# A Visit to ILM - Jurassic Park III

And if you want to compare one of those models, like to this is the high-res detail model that gets rendered and gets all the textures applied to it.
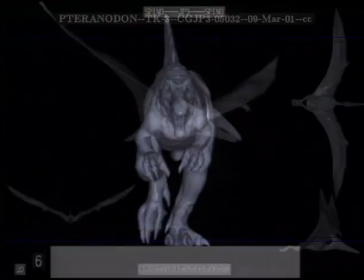506s
Now the painters and envelopers and everyone but the animators do work with the high-res geometry because their stuff's also high-res rendered on the screen.
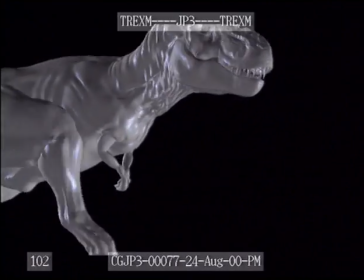514s
It's just that the animation model has to be much lighter for it to be manipulated easily and quickly in the computer.
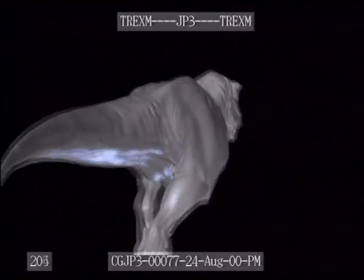520s
Otherwise the stuff would take even longer than it does.
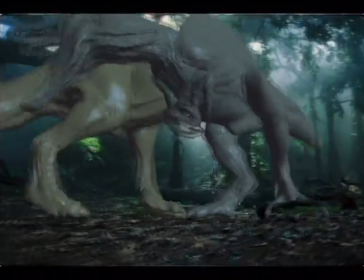527s
This is DF-10A. This is a shot of Spino battling the Tyrannosaur. And basically, they just set up a camera on the set and just moved it back and forth.
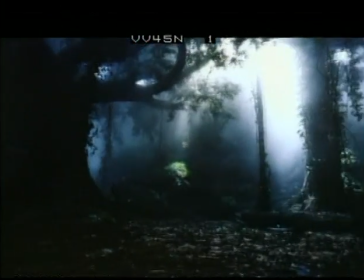539s
So it was up to us to sort of figure out what exactly they're going to be doing in that shot. In one of the paleontology books I read, they talked about you can only imagine, what it would be like to have two giant 8-ton theropods battling each other. Well, we had to imagine it. So we had to try and figure out what that action would be. So a lot of it came, ideas from the other animators, ideas from Dan Taylor, ideas from Joe Johnston,
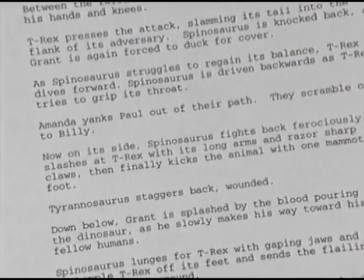562s
and also just going in there, just sort of trying to plan out what they might do when they're fighting each other.
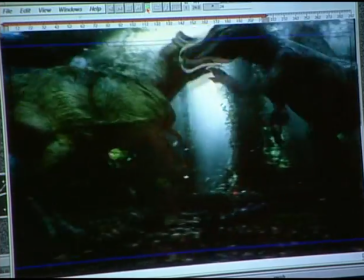568s
So there's a headbutt, and there's a scratch, and there's a grab, and then he lunges in and he scratches him. And all of this is still very rough animation, but it'll be done in 12 days, hopefully. So, and then that's when they can get to work on the skin simulations to make all the skin jiggle, and that's sort of like you'd see on an elephant. So, and that'll make it feel that much more real. And this is even before they've added dust and leaves and camera shake and all those things added together. I think it'll look really great.
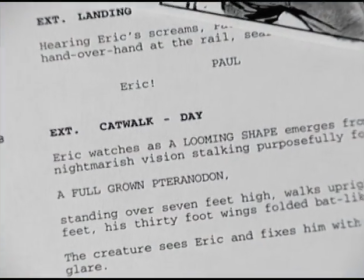603s
animators working on these pteranodons, I salute them because this guy is a handful. The wings themselves, they might as well be separate creatures.
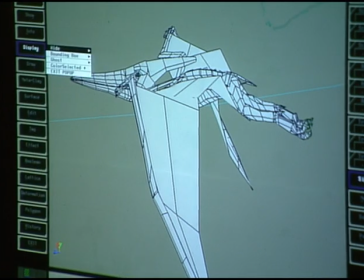611s
They're that convoluted and complicated, and we'll try to work with as low res of
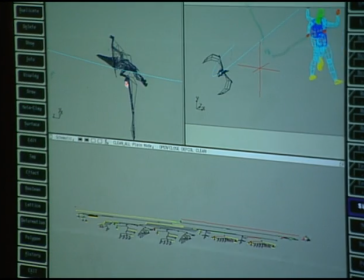618s
a model as we can afford and still get the manipulation we need.
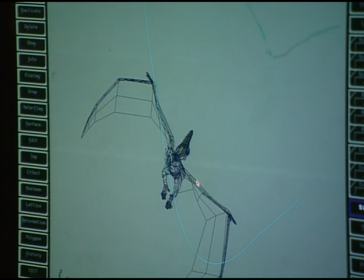623s
You can manipulate parts of the model depending on what you need to do.
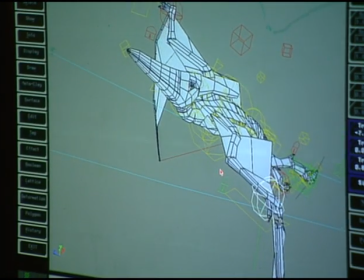627s
It's kind of akin to the old stop motion creatures and doing that sort of puppetry,
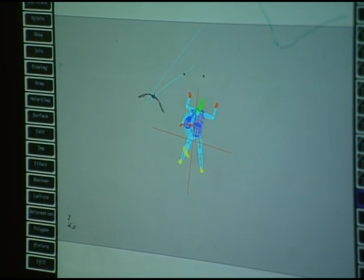635s
in that there's basically that you've got an armature. It's a mathematical armature, not made of steel, but it's the same thing in principle.
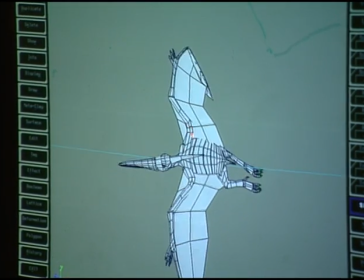645s
And you manipulate the puppet pose to pose to pose through the frames, and generally you'll work end to end, tweaking as you go, and you'll wind up at the final render stage.
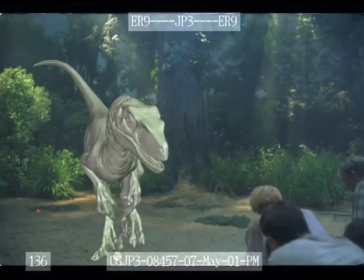663s
This shot in the movie is called ER9, and this right here is just a paper mache version.
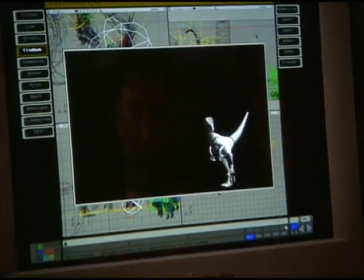669s
And all we're doing when we're doing this is making sure that the movements,
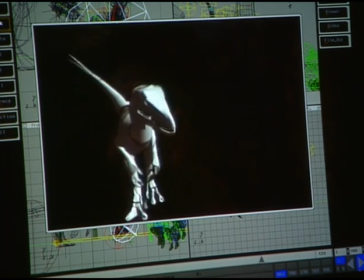675s
the cadences of movement, the rhythms of movement are correct. And we'll get this in front of Joe and making sure that the performance is what he wants.
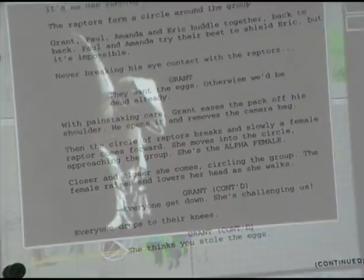683s
And this has been through a lot of different versions. Joe wanted the walk to be slow and sinister.
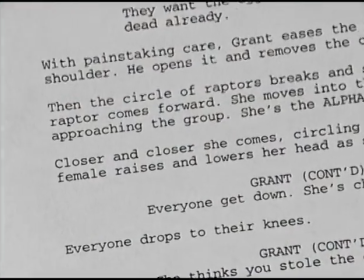689s
He didn't want it to be fast.
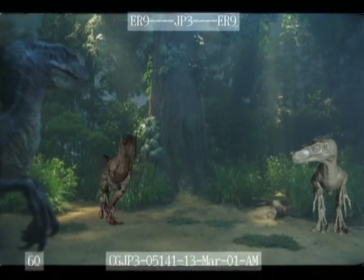691s
There's an aspect of the raptors, of an animal that big and menacing coming up to you really slowly, that's very creepy. Another aspect that we also added, and you can see it even in this version, there are a lot of bird-like ticks that we've added to the animal's movements,
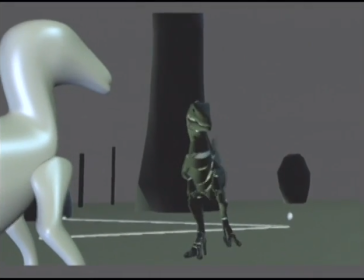708s
and that lends a believability to the creatures, because birds of prey, when they're focused on prey, there's these little corrective movements that they do with their heads,
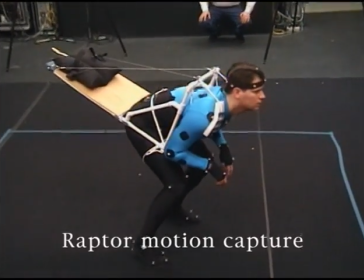718s
and we thought that was a really neat thing that would lend a lot of believability to the raptor.
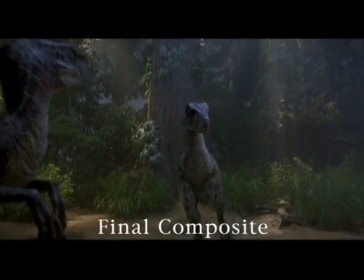724s
It makes them feel more like animals instead of monsters, and if you believe that they're real, it puts the audience more in the movie. In dynamic skin simulation, what we're trying to do is bring the creatures closer to reality.